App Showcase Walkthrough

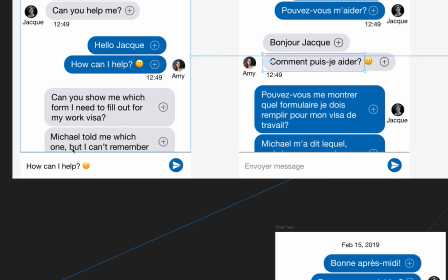[12:24]
So it kind of pops over here and shows up in the translated version.
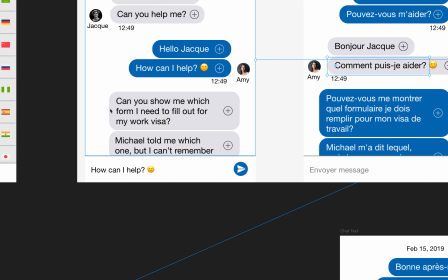[12:29]
Can you show me which form I need to fill out for my work visa? Right, so that animates over.
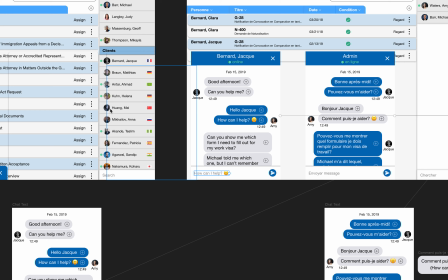[12:35]
And to get all this back to where it was, both of these screens will be living on their panels.
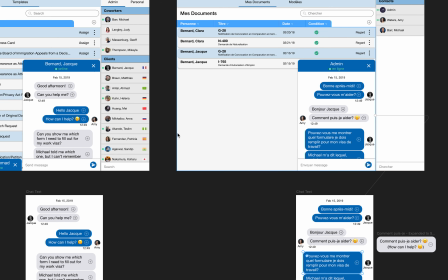[12:48]
I just wanted to show you kind of like how close they might be. Maybe they're a little further apart, but there's going to be like maybe this window is here and this window is over here, and there's this much white space in between. I want to give it the effect where it shows the phrase traveling over to his
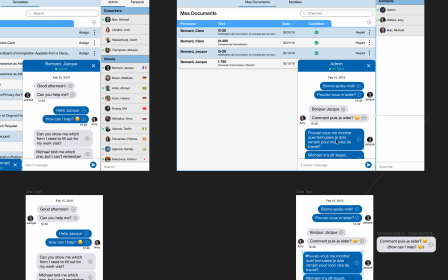[13:05]
screen, and from his screen over to her screen.
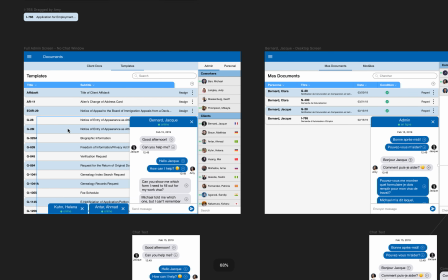[13:08]
But once again, at first, the screen is zoomed out so you can see your whole admin panel.
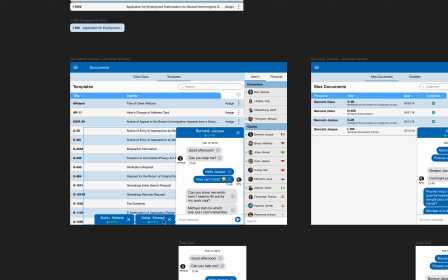[13:15]
He says good afternoon. That window pops up and it slides over these two as this takes the new space here.
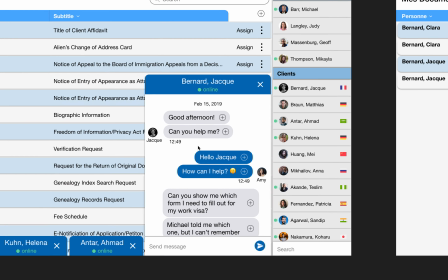[13:22]
And then we zoom into it, and we can see the second message come in as
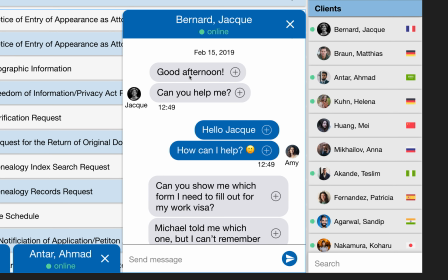[13:31]
after we're like, or as we're like zoomed in. You can see the second message pop up. And then you see her message, hello, Jacques, and you can actually see her type it down here, and it pops up here, how can I help?
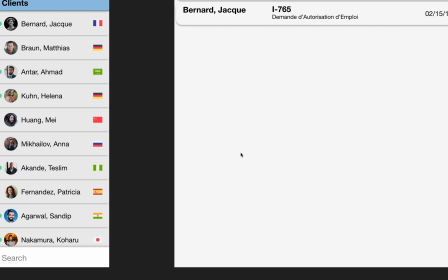[13:43]
And instead of it popping up here, that's when we then travel with that message over to his message, over to his screen.
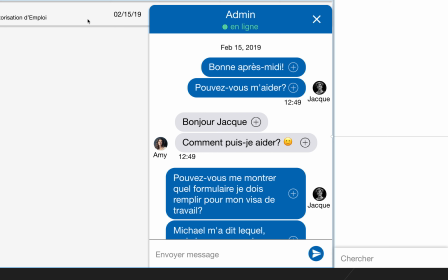[13:52]
And we don't want any of this stuff here at first, as the message is traveling.
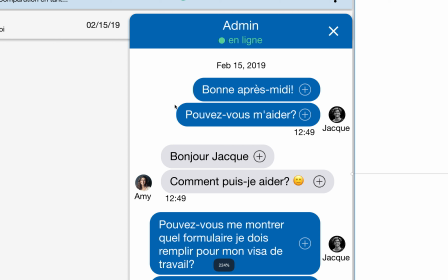[14:00]
We don't want to really see that. We just kind of want it to be a white background so people don't really know what's going on.
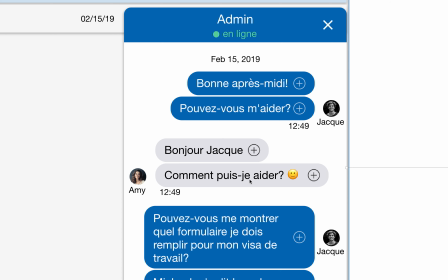[14:12]
Then you see it pop up in his feed, that message she sent, and then
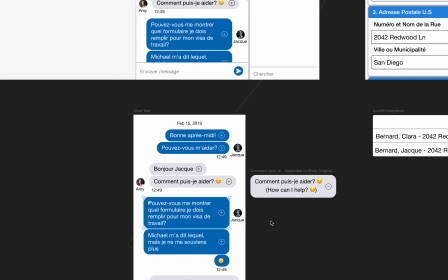[14:18]
he clicks on the plus sign, and it shows
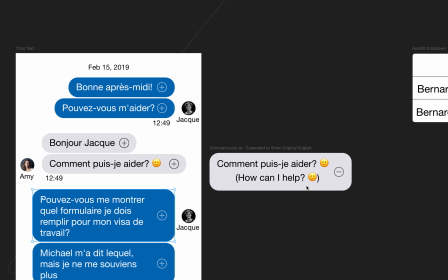[14:23]
the original message, just so people know that the original message is hidden within there whenever you need.
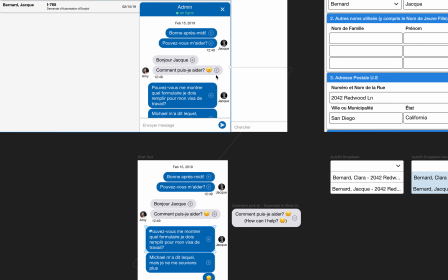[14:28]
And then and we'll just leave that open, so it would be like, once he clicks that plus sign, it would be as if we'll just leave that here like that, right?
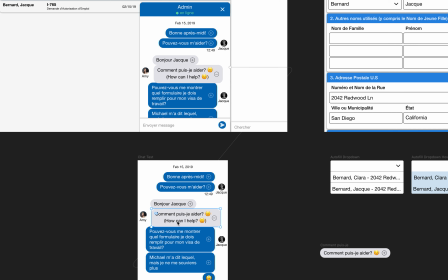[14:42]
And everything here on down would be shifted down, right? So that would shift down just to accommodate space. So sorry.
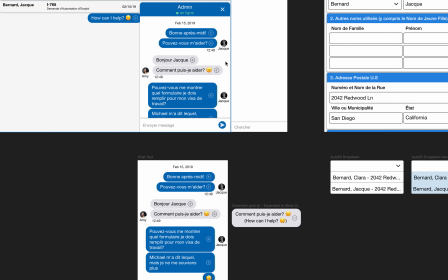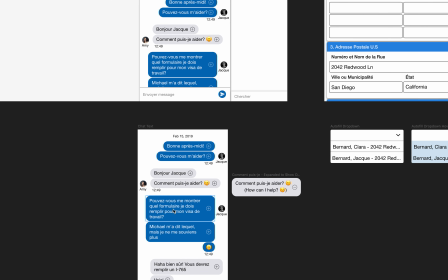[15:00]
and then he types in this phrase, right? And we don't need to see it typed. It's not like we need to see it real time. It's just like he starts to type the first few bits, and like it kind of fades, and you can see that he's typed out that whole phrase. And right as he clicks send, then that transfers back over to her screen.
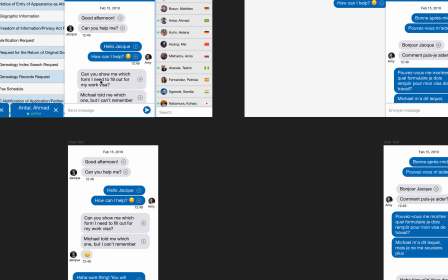[15:20]
And it says, can you show me which form I need to fill out for my work visa?
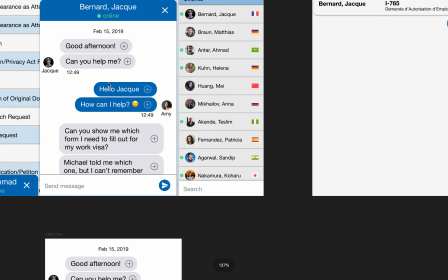[15:24]
And each time we want to be, really zoomed into these windows.
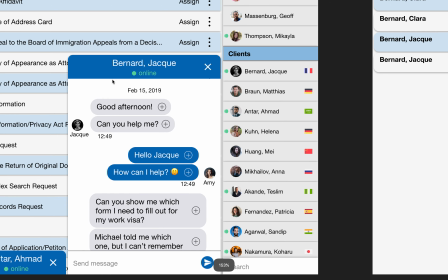[15:30]
But I did want to say,
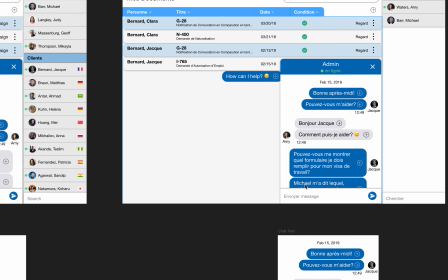[15:32]
when he starts to type this phrase, pouvez-vous, we'll just kind of zoom out so you can see that he has a dashboard as well.
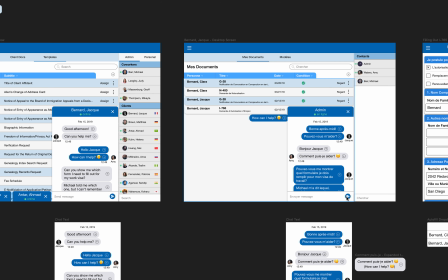[15:41]
And then as he hits send,
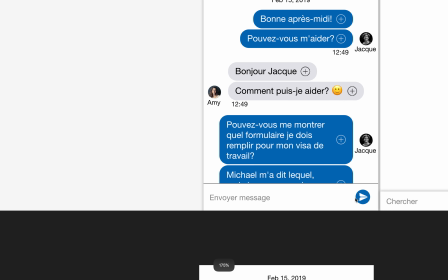[15:44]
or as the phrase finishes, we zoom in and then he clicks send, and then you see that animation of it flying back over
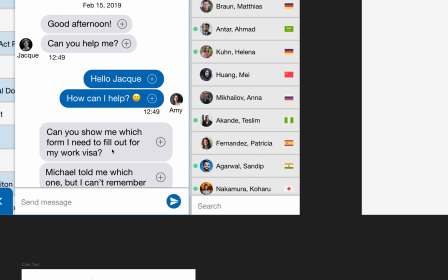[15:52]
to her screen, and you see the translation, and then you see the next thing that he says pop up, right?
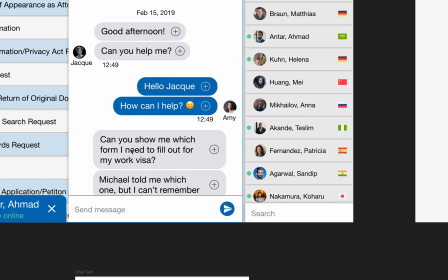[16:00]
And just like how a chat works, everything is going to be pushed out of the way as it pops up, right?
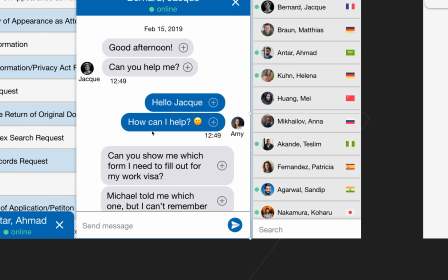[16:06]
So it's going to continue to pop up in a way where
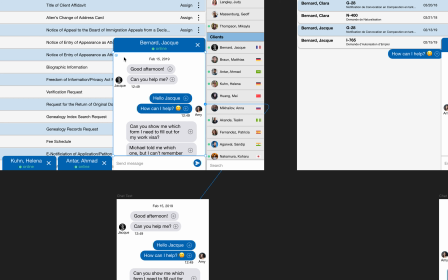[16:13]
I'm sure you know what I'm talking about, but just to make sure that we're being clear here,
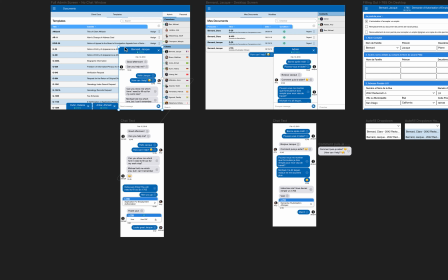[16:19]
let's do this, right?
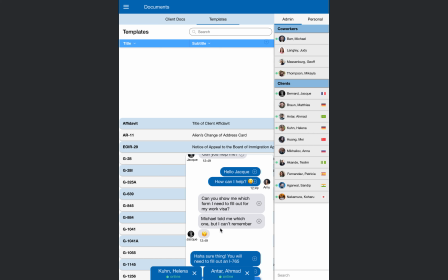[16:23]
So as the things are popping up, right, the stuff is scrolling up here, right? So as each phrase comes in, it moves other things out of the way.